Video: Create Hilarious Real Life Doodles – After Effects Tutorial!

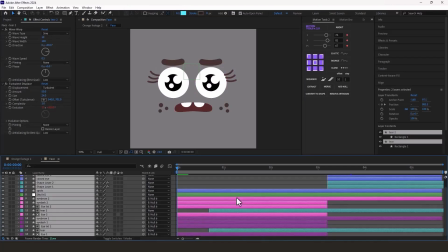25:23 To do that, I parent all the face elements to the same null.
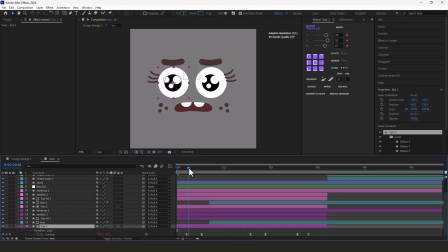25:29 So when the eyes look left, I slightly move the null to the left as well.
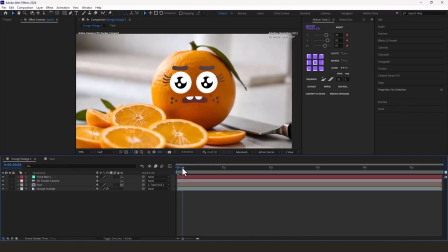25:36 You'll notice it makes the animation feel more dynamic, like the orange is really turning its head.
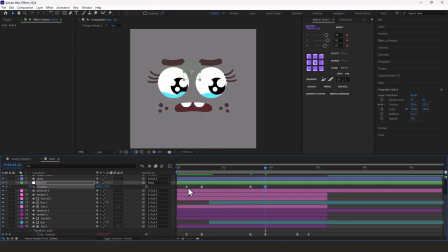25:44 I repeat the same for other eye movements, adjusting the face movement to match the eye direction.
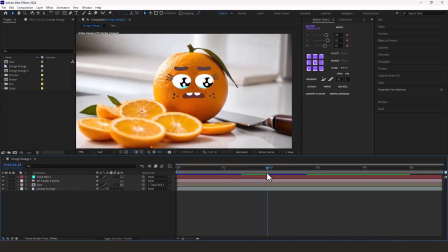25:55 To add more appeal, when the orange looks at the knife, I want a glowing highlight to travel across the blade to show how sharp it is.
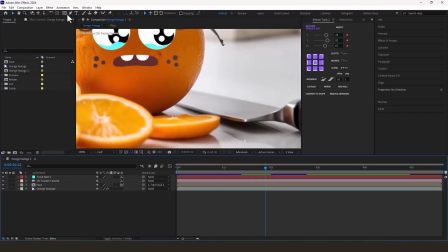26:06 This part is simple. I draw a white circle, then add a pucker and bloat modifier from the Add menu.
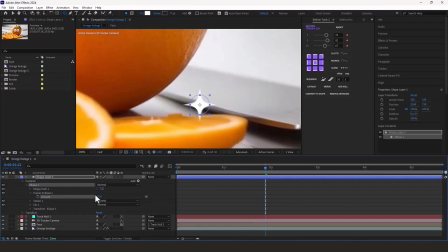26:19 I set the amount to -90.
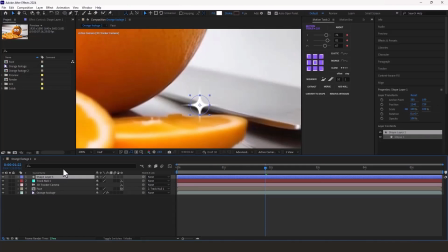26:22 When the orange turns to look at the knife, I move this glow layer into place.
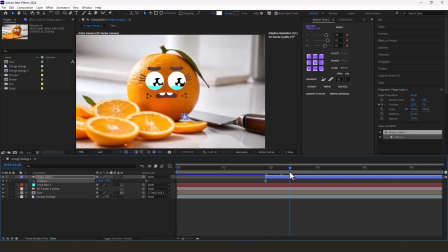26:31 It should travel across the blade over about 15 frames and stop at the corner of the blade. For extra detail, I animate the scale and rotation as well.
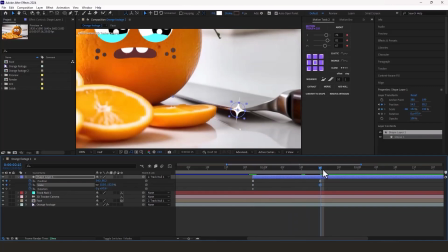26:53 At the end of the animation, I increase the scale a bit, then set it to 0 after 5 frames.
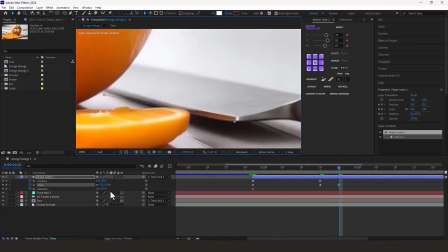Also, I add a slight rotation and keyframe it to finish around the same time.
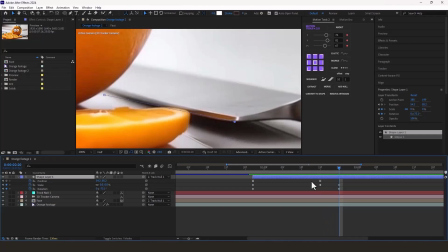27:17 You can raise the position slightly at the end too. No need to track this glow.
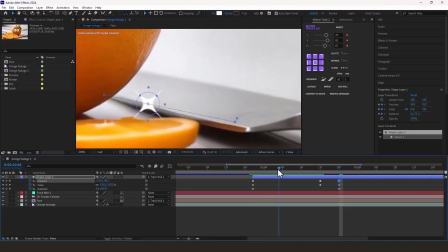27:22 Manual keyframes work fine if you want precise control.
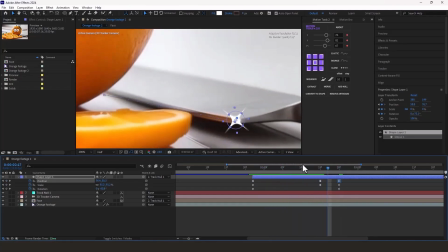If needed, you can use row across time for the position keyframes so it doesn't pause at the end.
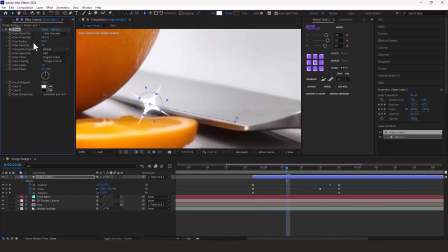27:43 Then I add a glow effect, increase the radius, and duplicate the glow effect to intensify the shine.
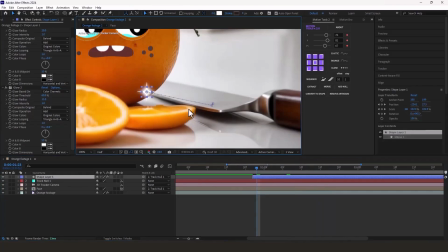27:59 As you can see, the glow appears behind the orange. To fix that, I create a shape layer.
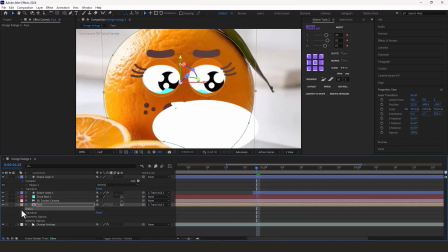28:07 Go into the face layer and copy the path from the mask we used for the outline.
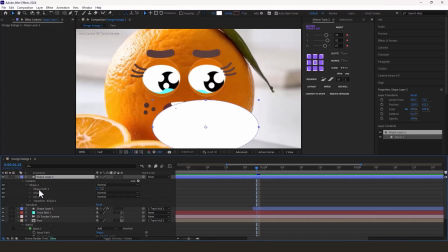28:17 Then I paste that path into the new shape layer after converting it to a Bezier path.
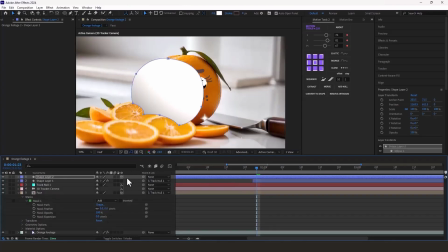28:26 I make the shape layer 3D and parent it to the same node that controls the orange movement. I might scale it up slightly to match the orange size.
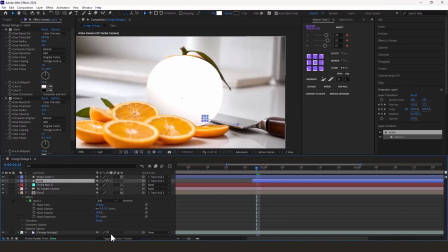28:46 Let's rename this layer. And the track matte section, set it to be masked by the top layer.
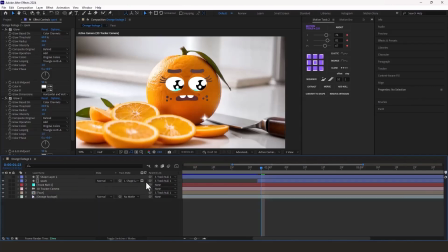28:56 Make sure it's set to invert.
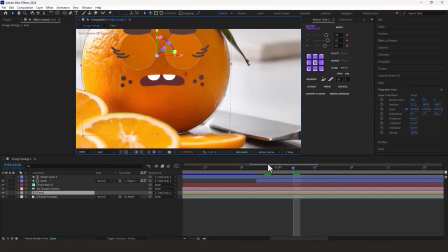29:02 If it looks right, just nudge the mask slightly to adjust the edges. The more precise you are, the better your animation will look.
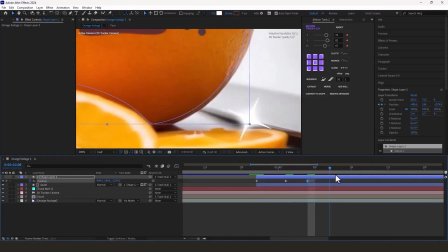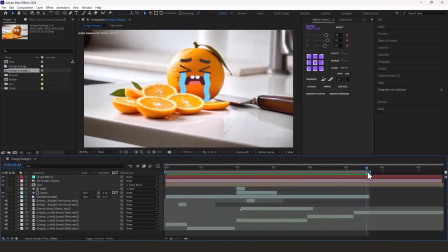29:18 Now I finalize the animation, and to make the whole thing more lively and fun, I've added a few sound effects.